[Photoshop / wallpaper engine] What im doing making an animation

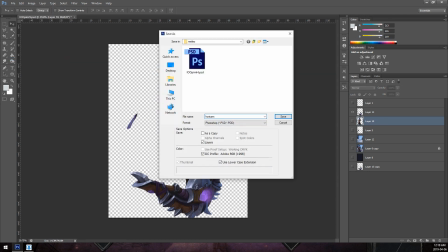If you don't do this with PNG images, they'll get this white line around them in some areas.
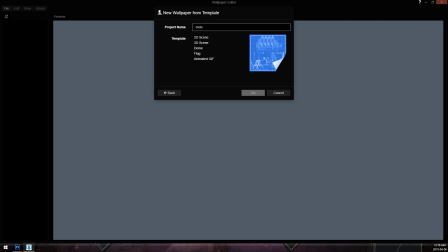So the easiest way to fix it is to just blur it.
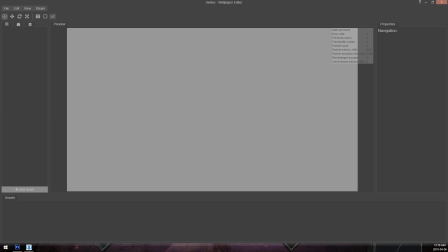You can also use targafiles.tga, but I personally prefer PNG files.
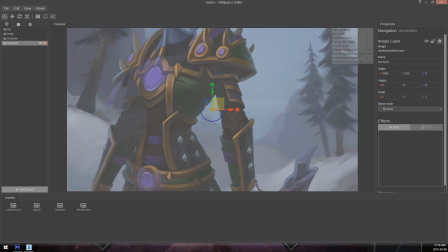Okay, so now we are working in Wallpaper Engine. I'm going to import all of these files, all of these layers,
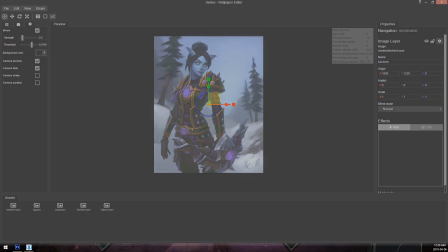and add a couple project tweaks to set the background color, just so it's easier to look at.
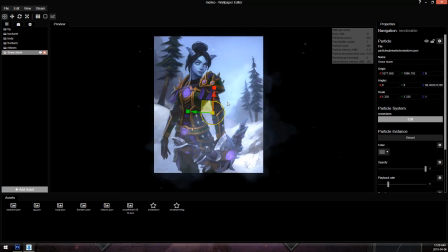And I'm going to start by adding some background movement. So I'm using this snow system. It's the blizzard, or high wind snow preset, whatever it's called, snowstorm.
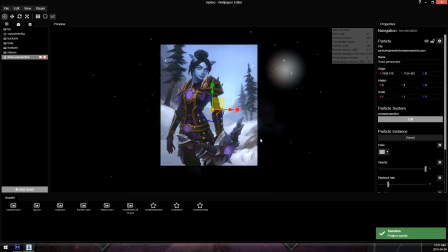I actually only want the wind part of it, so I'm deleting the actual snow out of it and just using the wind.
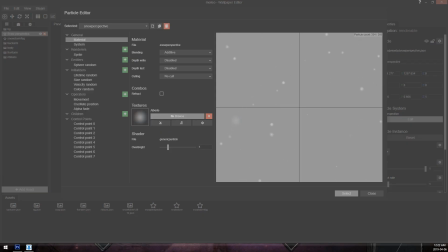I'm then adding the parallax snow and making a minor edit to the
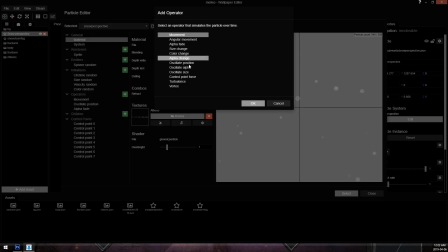particle system by replacing the image with a snow texture that I happen to have from an earlier project.
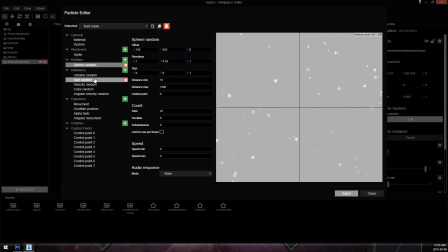And then positioning that in where I want it. One quick little tip, well, not a tip,
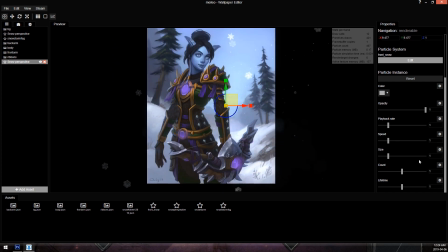but one thing I'm doing here that you might not notice is I'm actually splitting the snow particles into two separate systems. Technically, there's three. So there's the foreground snow, which is going to be closer to you, larger snow, and there's going to be fewer of them, but they're going to be kind of close and apparent in the camera.
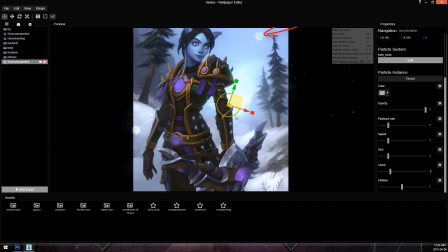Behind the character, there is smaller snow that goes back into like a vanishing point, so it'll look like there's depth to the snow. And then the third layer is the snow wind. So the environment effects are three layers, and then there's also going to be a blur layer that kind of makes it so the background is slightly out of focus, just to add some pop to the character.
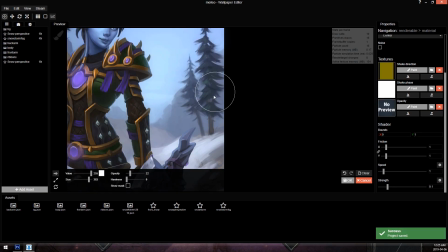Now I just want to add a little bit of movement to the trees.
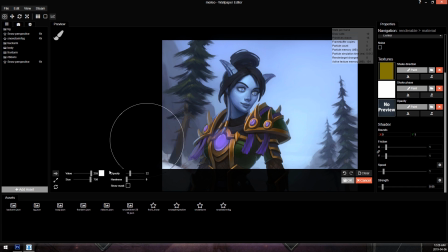It is going to warp the mountains, but it's subtle enough that you only really see it when it's sped up like this in the video.
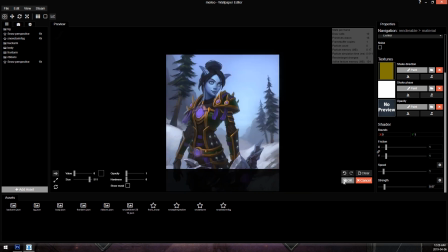You wouldn't really notice it if you're looking otherwise, or if you're looking at the animation itself. And then here is the blur layer, so that just makes the background a little bit blurry.
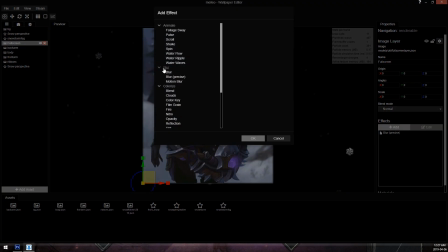And now I'm going to play around with some light effects. So I want God rays. They're probably my favorite effect in all of Wallpaper Engine.
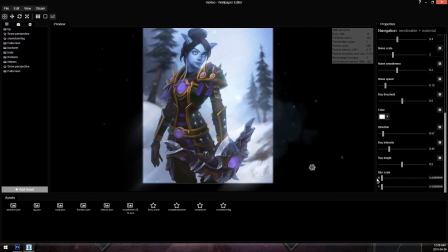They're just nice rays. Can't really describe them any other way.
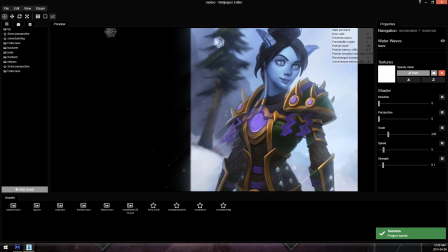It makes it look like the sun's shining, even though it's a blizzard out. And I just really like them.
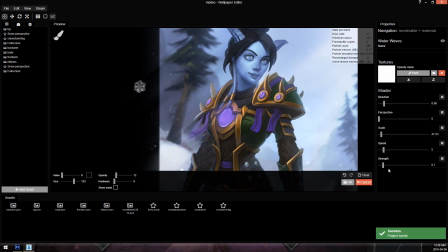I add them into a lot of my animations. Starting with the character animations, I'm adding the water waves effect to the little purple ribbons.
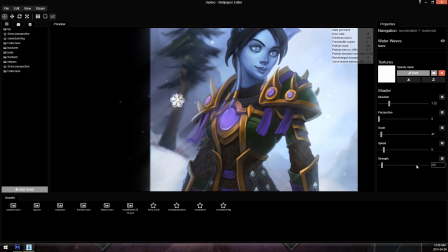Just makes it look like they're blowing in the wind. They're pretty easy to set up.
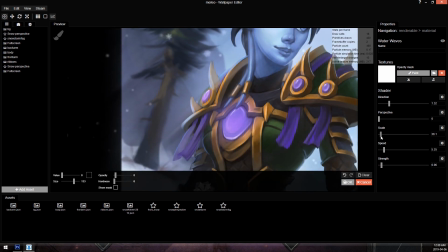Just making it so that the top where the ribbons anchor into the armor
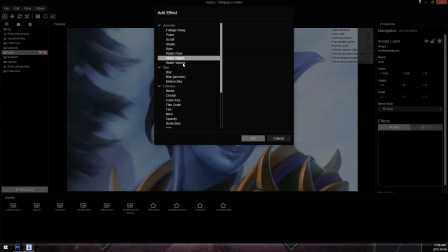is pretty much a zero value by painting black in the mask,
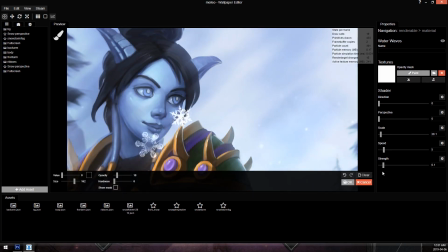and that'll make it so that it's not actually going to move very much where it's attached to the armor.
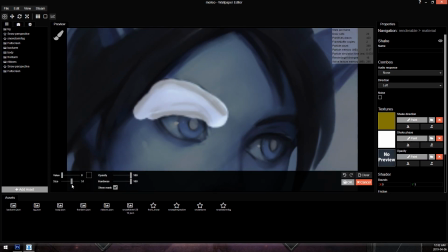And then the same thing on the hair, just using the water waves effect to add a little bit of movement, just so it looks like the wind's blowing, because she is standing in a blizzard.
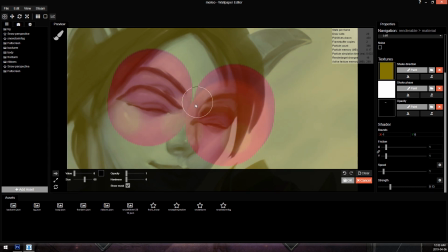And then I'm going to add a bunch of facial animations. I want to add blinking.
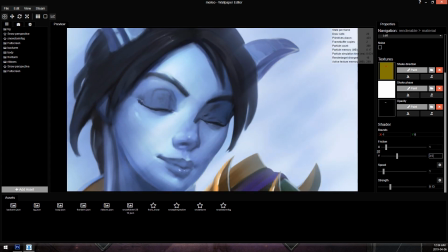I have a video on blinking if you want to see that, because this is going to go by pretty quick.
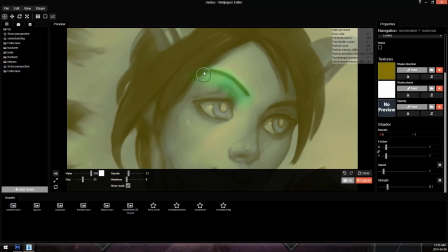I'm also going to add a little kind of smirk smile and just some eyebrow movement and a little bit of eye movement.
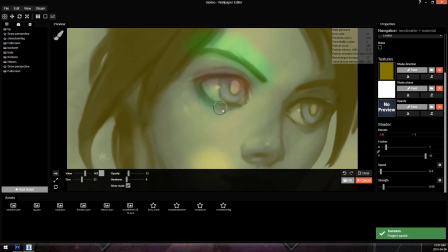Just some kind of random facial movements so that she's not kind of just staring blankly forward.
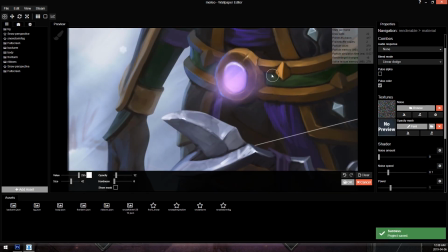And the final animation is going to be the main character movement. Now this is different from what I normally do.
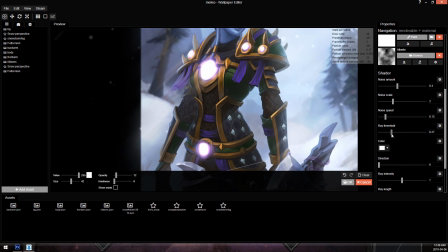If you're familiar with my animations, they're more of an up and down movement normally.